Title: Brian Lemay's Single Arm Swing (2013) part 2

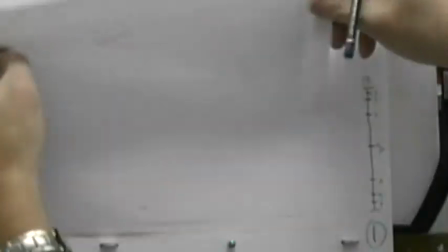So once again, I have to determine where am I going to place these in the overall scheme of my timing chart here.
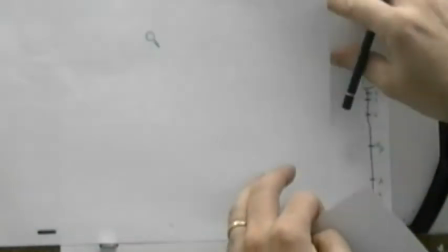So if I follow through with what I did before from my number 9 drawing, let's pull this off so we can see the proper numbers here.
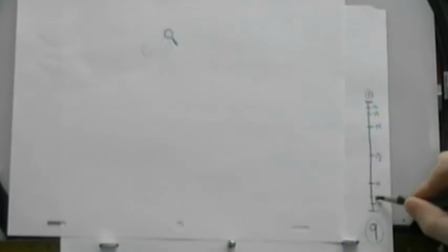You remember before what I did on the previous one was I went to this drawing here on this point on the first part of the action.
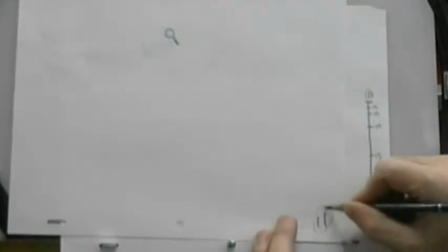So I'm going to do the same thing over here. So this drawing will actually be drawing number 11. So from 9 to 11, I've got a halfway in between.
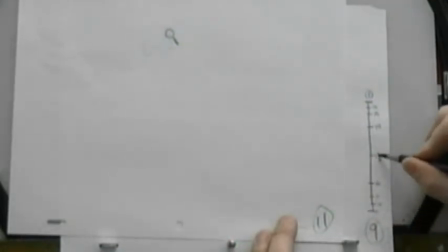Then what I'm going to do is I'm going to have the 3 in-betweens and go to my next drawing. That was the key there. Or 11 was the key, and 1, 2, 3, and then 15 is the next drawing.
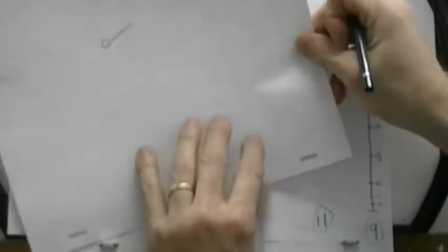So this is 15 here.
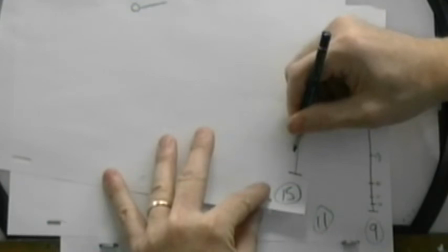So from 15 back to 1, I've got a halfway in between, 16 back into 1.
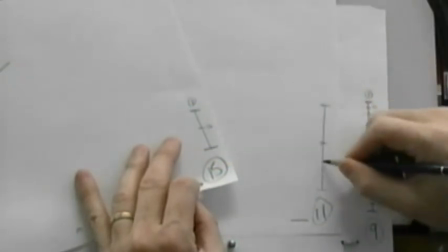And from this one here, I'm going to follow that same timing that I had previously, where I'm going to slow into it and then go faster at the back end.
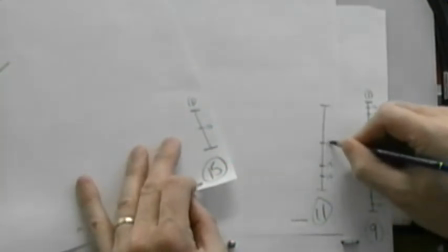So I've got 12, 13, and 14 up into 15. Right?
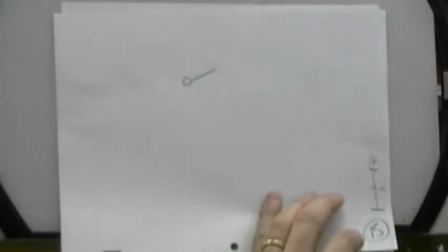So I'm just replicating what I did on the one side into the opposite side.
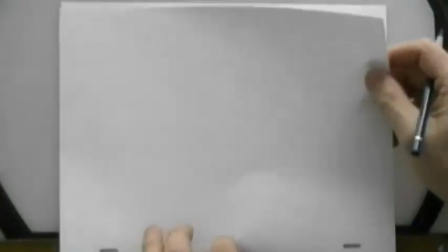Not that you have to do that, but I figure since it's a symmetrical action, I might as well follow through with it.
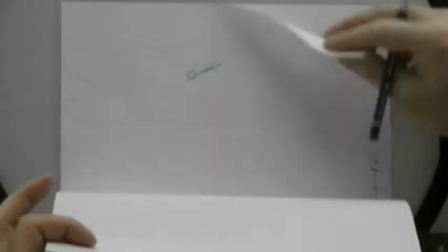So halfway in between these 2 points here, is that right? No, 9, oh, sorry, I need 9 and 11.
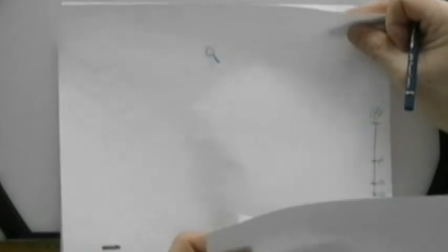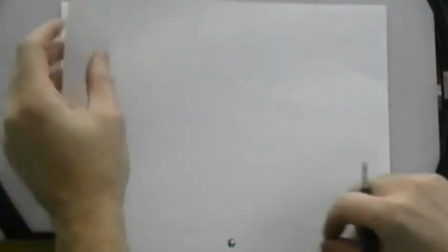This will be my in-between number 10.
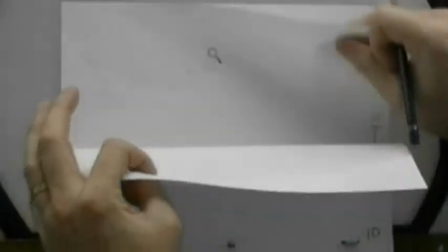Halfway between these two positions here, it's going up.
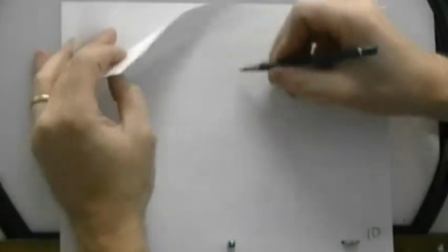And again, path of action wise, you sort of have to follow through with what you did on the previous one. I could choose to pull this path of action out here just a little bit,
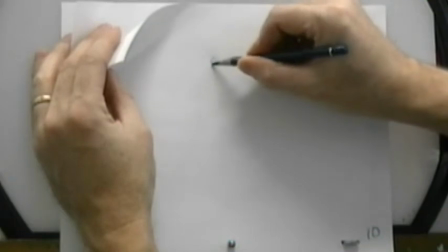so it's not following a pure straight line.
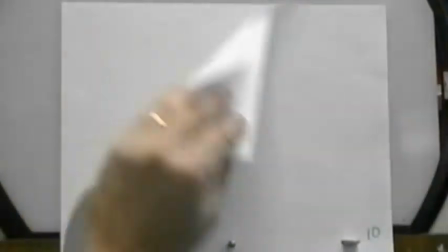So it just sort of loops around. Again, this is just where you have to sort of flip your drawings and know where you're going from and to.
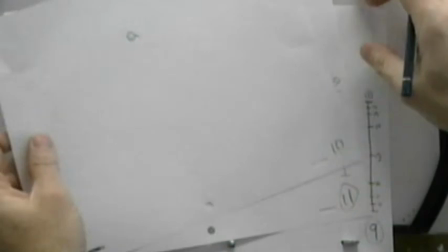Because don't forget, you're the one that's in charge of what's happening here. Okay?
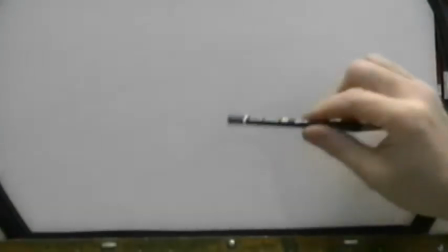You control what your arm does, and this pencil by itself will not animate.
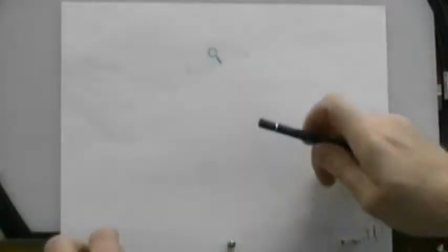I can't put my drawings down on the disc here and put my pencil down and say, okay, go to it, have fun.
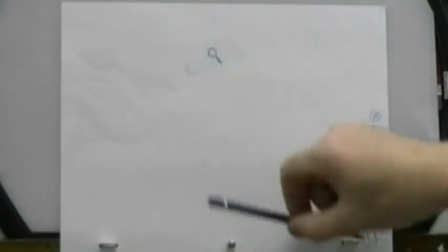Okay, it's an inanimate object. It won't do anything by itself.
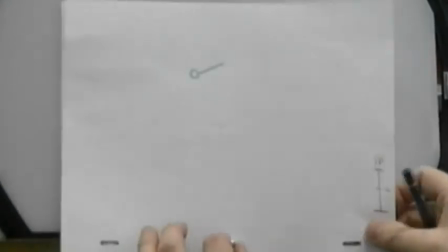I'm the one that has to control it. And it's my brain that decides what's going on.
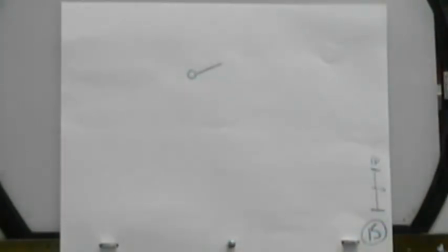So I have to know in my head What is the action that's going to be taking place here?
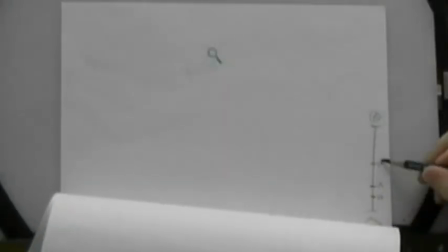So, my timing again from here, I have to do my halfway position, which is number 14.
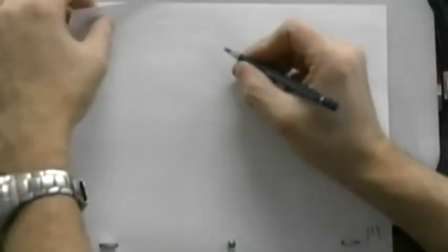So we're swooping from here down to here. Path of action is going in a slight little bit of an arc here.
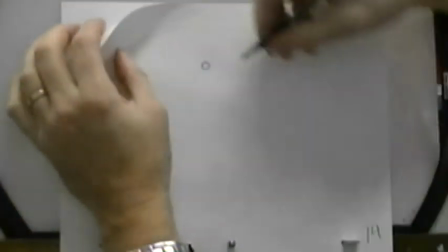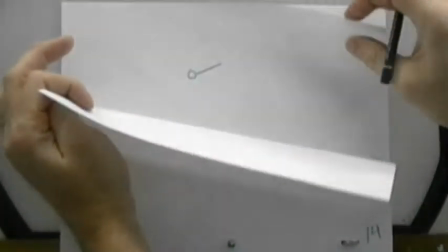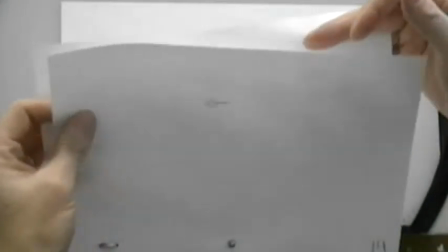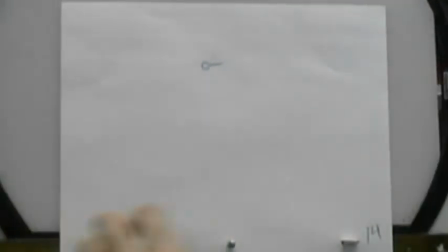Now my 13.
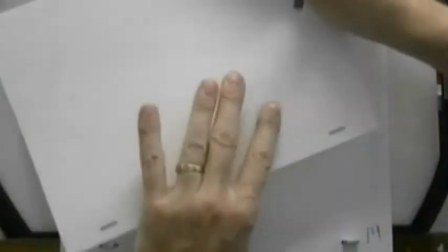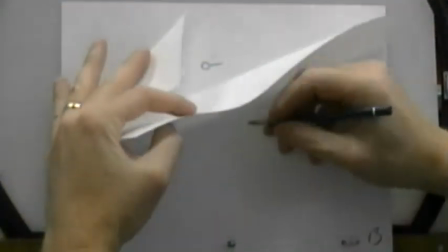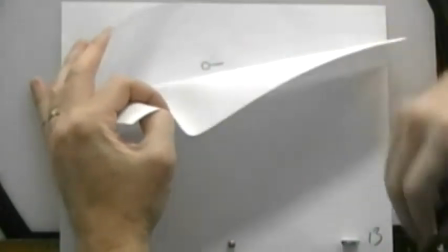Now, I've mentioned this to you before on your previous assignments as we've been sitting in and looking at your pencil tests, that in some cases,
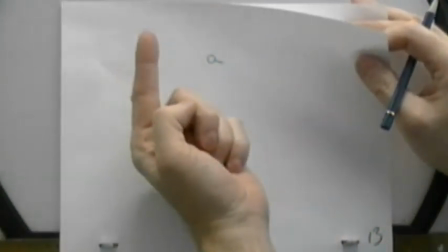when people are doing their in-betweens, they're choosing to deviate away from your path of action. You can never deviate out of your path of action.
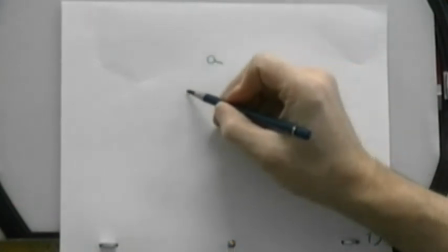Once you've chosen a direction for something to move in and created a path of action, you cannot suddenly put your ball out here for one drawing.
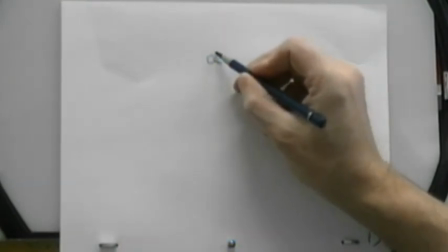It'll make a jerk. So it'll start up around here. It should be going down like this, but for some reason, for one drawing, it pops out.
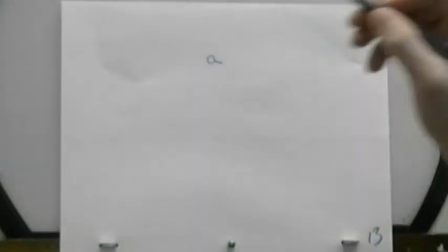You can't do that. Right? So once you make a decision, here's my path of action, you must stick with it.
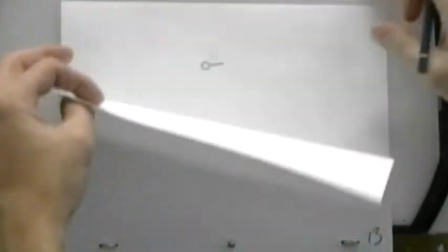You cannot deviate out of it. And that's why I've been telling a lot of people, your ball is popping on the pendulum swing,
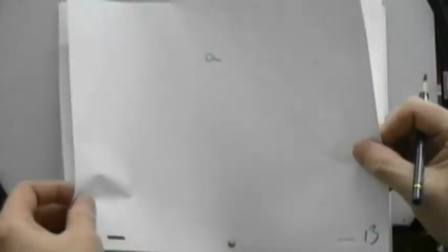or your tail is curling in the wrong direction, etc., etc.